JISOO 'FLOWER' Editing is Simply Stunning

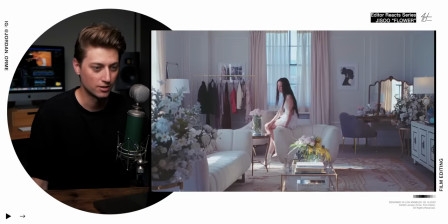0:02 Oh my gosh. This is shot on film.
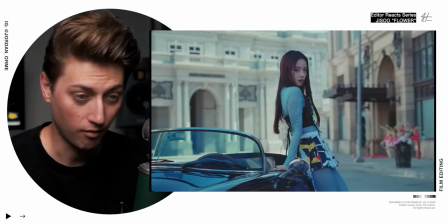0:09 Chapter one next day. This is a studio lot in Studio City.
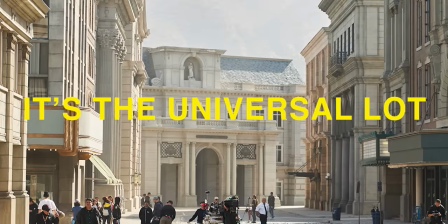0:17 I think this is the Warner Brothers lot, but it looks like it. You can see a little LA mountain back there.
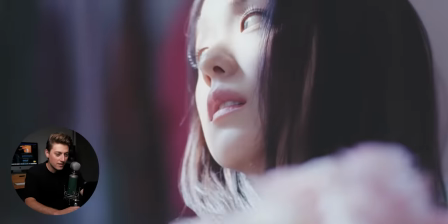0:23 The song is called Flower, and we're going to dive into why that's important later. Look at this beautiful, gorgeous 35 millimeter film. We love a good jump cut. It looks like she's examining a flower hence the title so let's see what's going on chapter
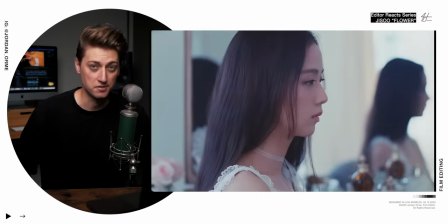0:40 one next day all right let's figure out what that means in a second oh
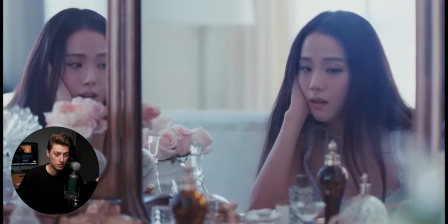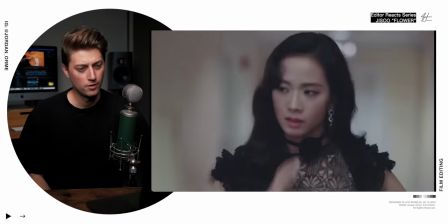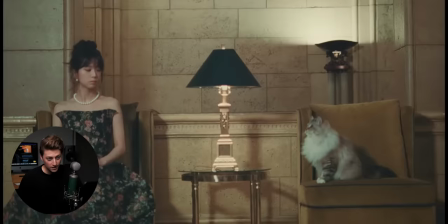my gosh this is so freaking beautiful i'm kind of a sucker for film i love it i've shot all of the music videos i've directed on film myself it speaks to me it's it's freaking delicious hi my name is jordan orm i'm a professional music video editor for artists like these guys.
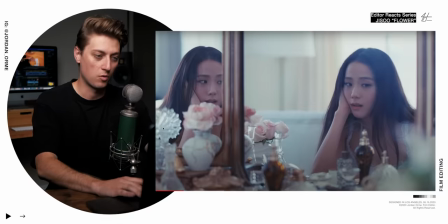1:20 This shot is really telling to me because the editor decided to hold on it for a while. And you can see that there's a lot of emotion on Jisoo's face here.
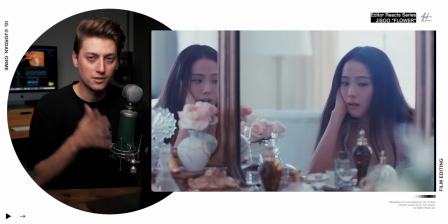1:26 She looks like she's kind of in shock and just reminiscing about what just happened. And if we look at the lyrics, we actually find out that she has recently broken up with somebody.
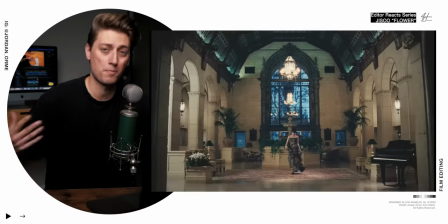1:35 Based on that title that says next day, I could totally be wrong, but I'm assuming that this is the next day after that breakup happened. And so she's just processing it in the form of song. Kind of like that.
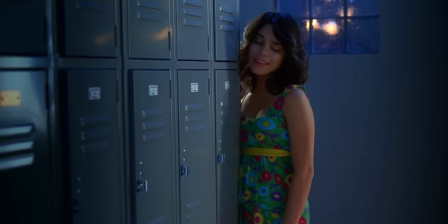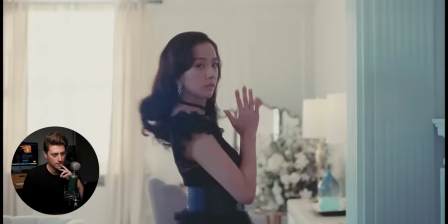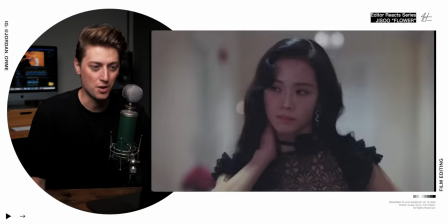1:56 and this editor is not afraid to jump cut to break the rules
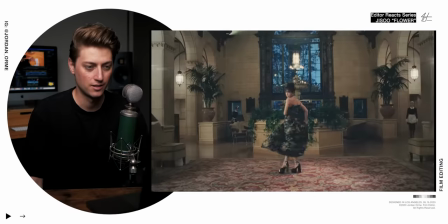2:03 and if you don't know what I'm talking about a jump cut is basically cutting two shots together that have the
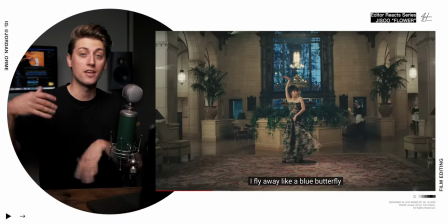2:12 same framing like this there we have it that was a jump cut but usually if you watch in my videos I like to punch closer and then punch wider which avoids a jump
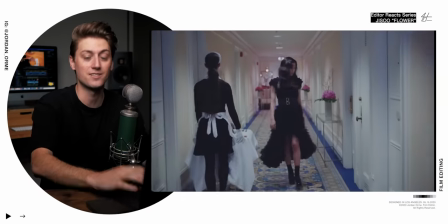2:20 cut and this editor actually says you know what I don't freaking care we're just gonna jump cut we're gonna break
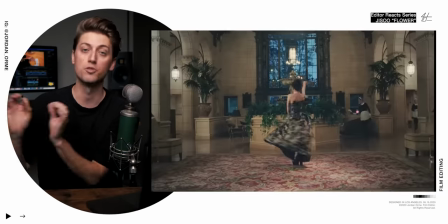2:25 all of the rules that usually make something smooth to watch and make it a little bit more artsy,
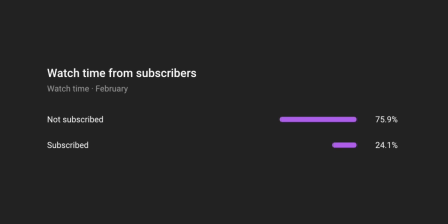2:30 which I appreciate. Do you know what I don't appreciate? 75% of you aren't subscribed and it's free. So if you want, you can subscribe. That's enough. That's all I have in me. I can't pitch any more stuff. Actually, that's false. There's an ad later. Sorry. Okay.
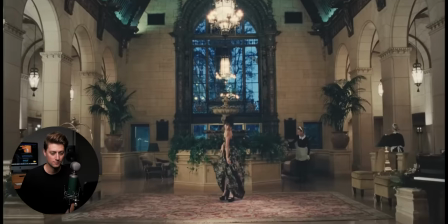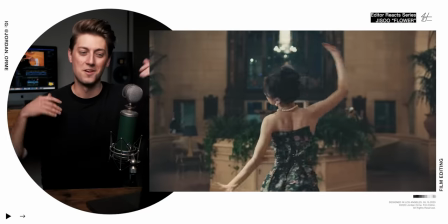2:54 Bro, the way her movements match the music is so good. Dude, we got a little audio, a little, um, what is it called? Source audio. One of my favorite cuts of the music video is right here. The music has sort of a, like, feel, and she's just kind of sauntering to the beat.
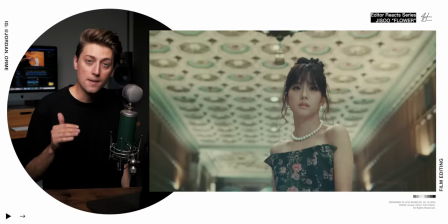3:17 And the editor actually glanced her footsteps on the beat and then even between cuts. We have two footsteps right on the snaps. Watch it again.
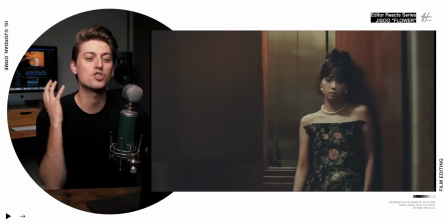3:30 Step, step. And it really just makes it so smooth. Those two cuts are just like so freaking smooth.
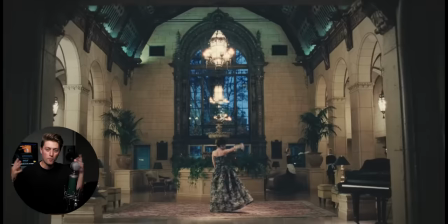3:37 And I was watching it. I was like, I can't figure out why this is so buttery smooth. But it's because her motion and the way that she's walking remains consistent in between the shots. Even though they were shot at completely different times the editor made it feel crazy smooth